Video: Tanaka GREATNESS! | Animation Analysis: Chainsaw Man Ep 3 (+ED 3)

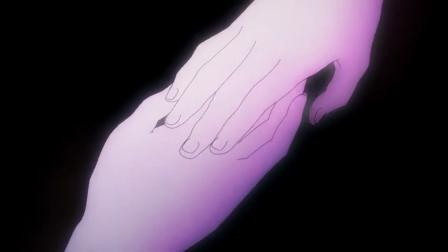The hair, eyes, and hands. Particularly Tanaka's hair animation is very popular.
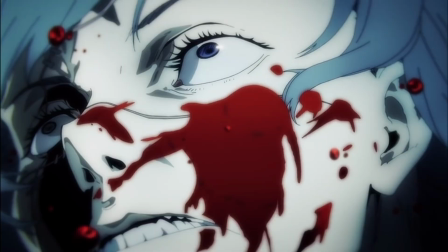But the way he draws eyes is pretty much iconic like look at this shot of mahito and compare that to dingy you don't need to have a sharp eye to
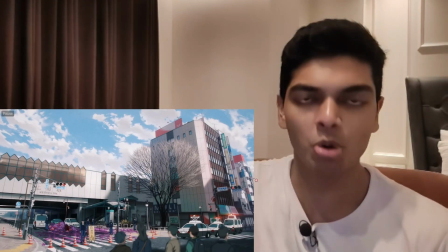notice the similarities here so we start with this scene and yeah again showcasing that the staff is absolutely going all out not only
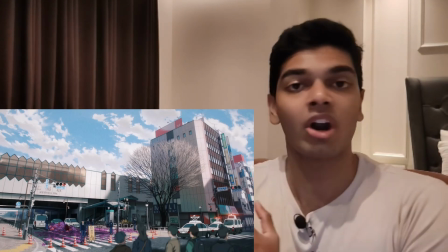are they not cutting corners they're actually polishing and sharpening the corners like this shot on its own would have been really nice
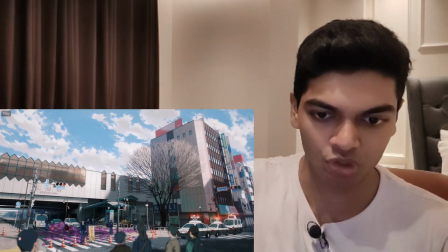already but then this guy is just coming from this corner here just an extra bit of animation that is not required at all,
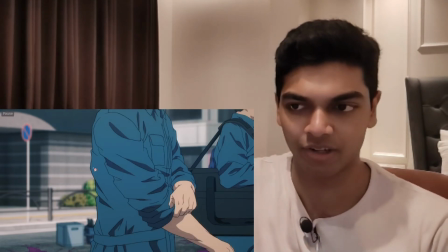but they put it in anyway. Similarly these are background characters. Look at how much detail their clothing has.
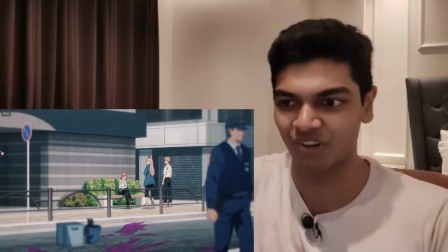And it's not like they're just moving across the screen either. Like this guy is rolling up his sleeve.
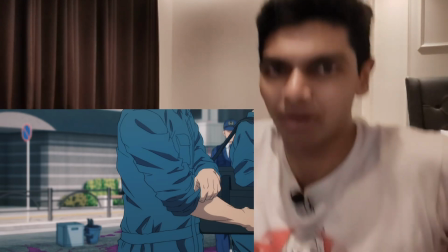That's another bit of motion that you don't need to animate, but they take that extra step to make the show look as good as possible.
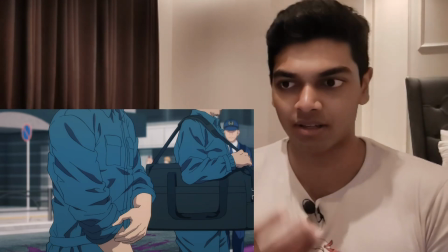This is stuff that you won't even really see in movies. Even in movies, even when the background characters are animated, maybe Maybe even in 2D, they just move past the screen, they don't do anything special.
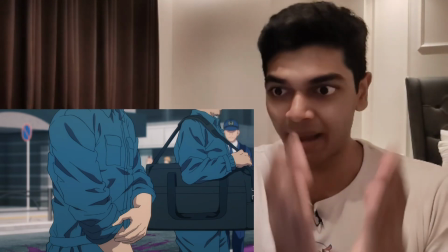But this was storyboarded by Tanaka, that a background character will move across the screen and roll up his sleeve.
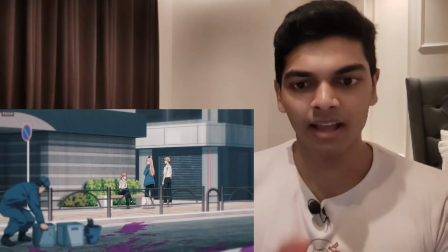And that's really special. And the way it then switches focus, again background characters keep coming and going, making the scene look supernatural.
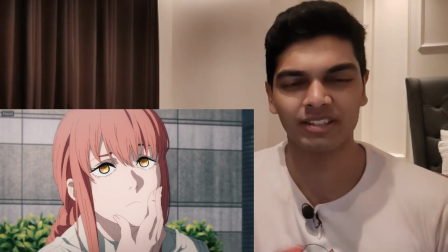When I say supernatural, that actually means the opposite of what I'm trying to say, right?
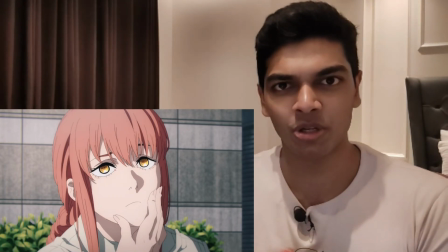I'm trying to say that it's very natural, and supernatural is the opposite of natural. Funny how English works.
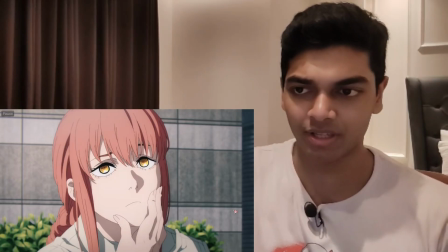But from the very shot of Makima, you can see Tanaka touches everywhere.
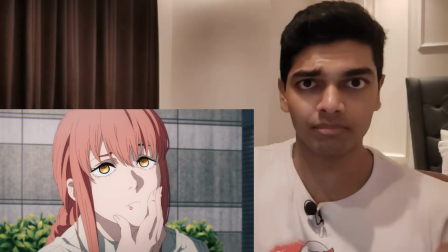A little bit more emphasis on the nose, which you generally don't see in Chainsaw Man character signs.
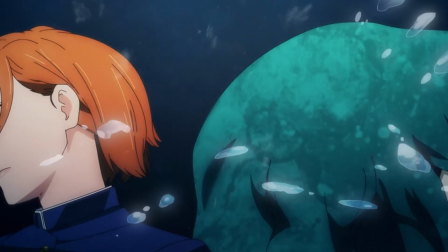Tanaka loves noses. Like look at this cut of his in Jujutsu Kaisen, pause it, look at Nobara's nose.
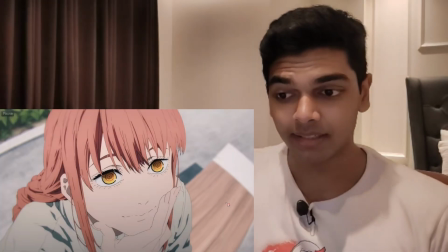And then yeah, this shot, um, that's, it's really incredible.
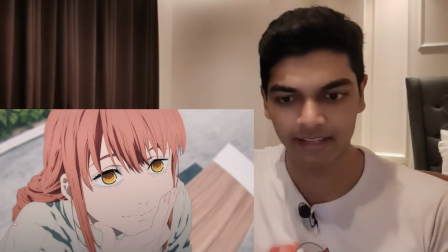The Tanaka's thin line work that he does, and lip sync perfectly animated.
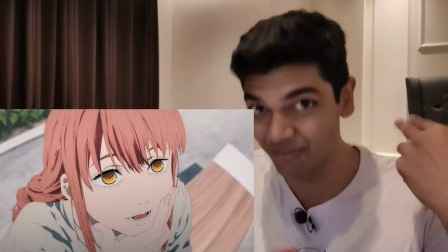Look at the hair detail. There are so many individual strands of hair. especially towards the back of her hair.
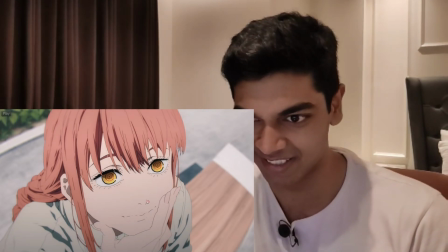It's crazy the level of detail this has. The emphasis on eyes, it's still there.
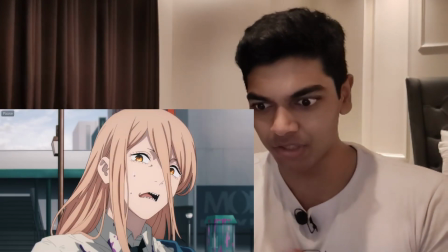The eye detail is gorgeous. Here, the line work switches. This is probably not corrected by Tanaka, this cut.
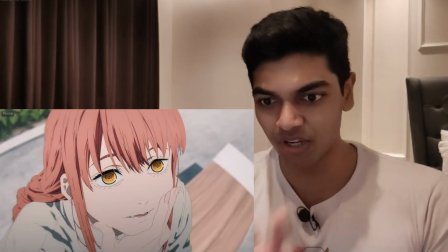You can really tell the difference between the style of this cut and this sequence.
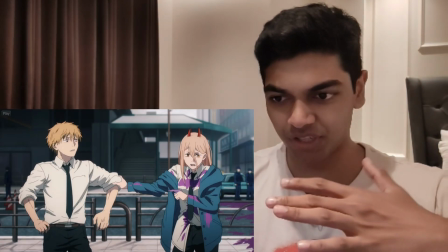Like, it's completely different, right? And the subtle vein in which her hand is shivering, just to show that Power is absolutely fucking scared of Makima,
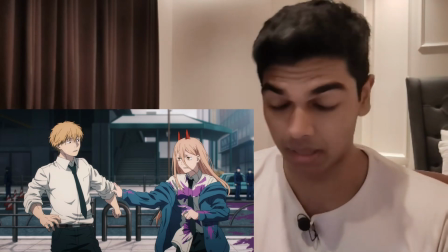which by the way the anime did that much i think better than the manga because in the manga the
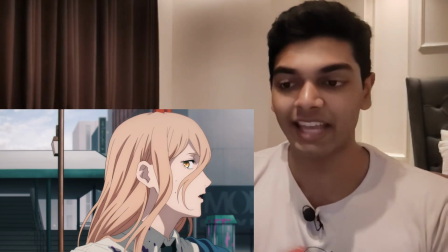panels are just regular makima faces in the anime they really changed that to
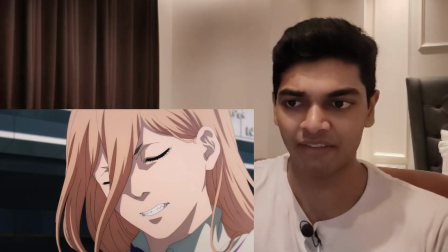shots like these again some gorgeous character acting if i have to point out every single one of these character acting segments yeah this video will be a bit too
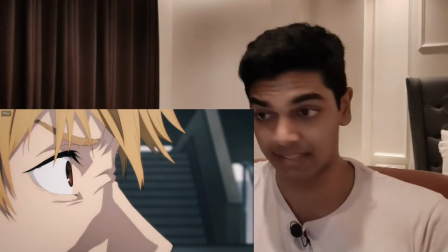long exceed the youtube maximum video length that's what i have to talk about this cut look at power's hair you see the strand right
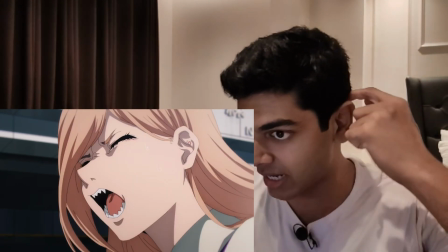this one strand behind her ear.
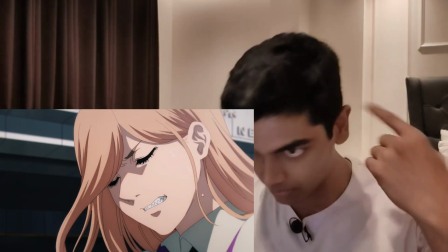As she's talking, she tucks her chin, and when she does that, that hair falls from behind her ear to the front of her face.
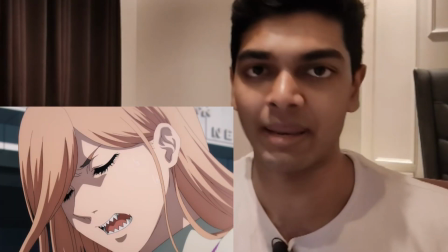Why would you animate that? Why?
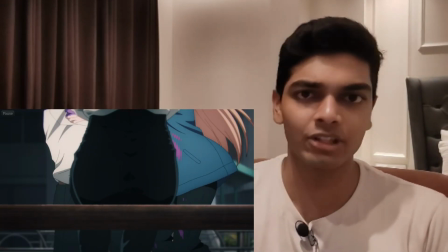A solid 10 to 12 seconds of just Makima's ass, and it's not like Makima is staying still either, she's crisscrossing her legs in opposite directions.
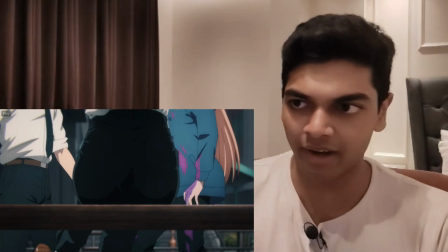Of course there needs to be a lot of movement, and of course the background characters, in this case Denji and power, also moving a lot.
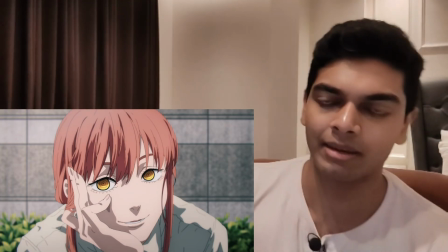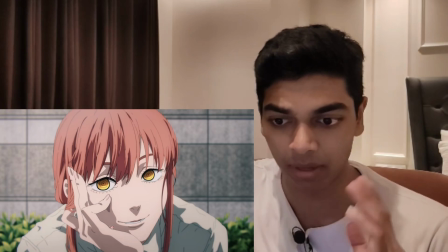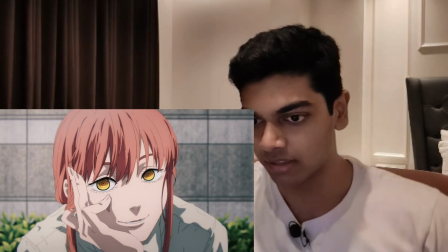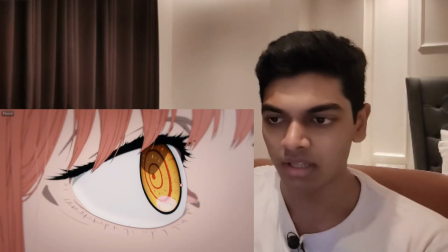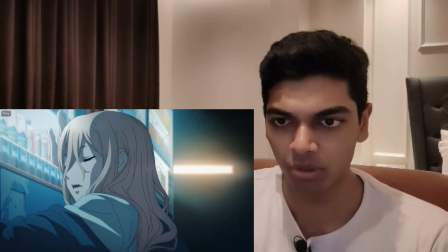But Tanaka just dials it up to 11. again i really love how much power's hair slides along her body when she does this
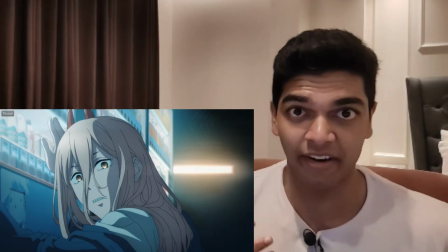she's just looking down and her all of her hair is sliding in that same direction and it's just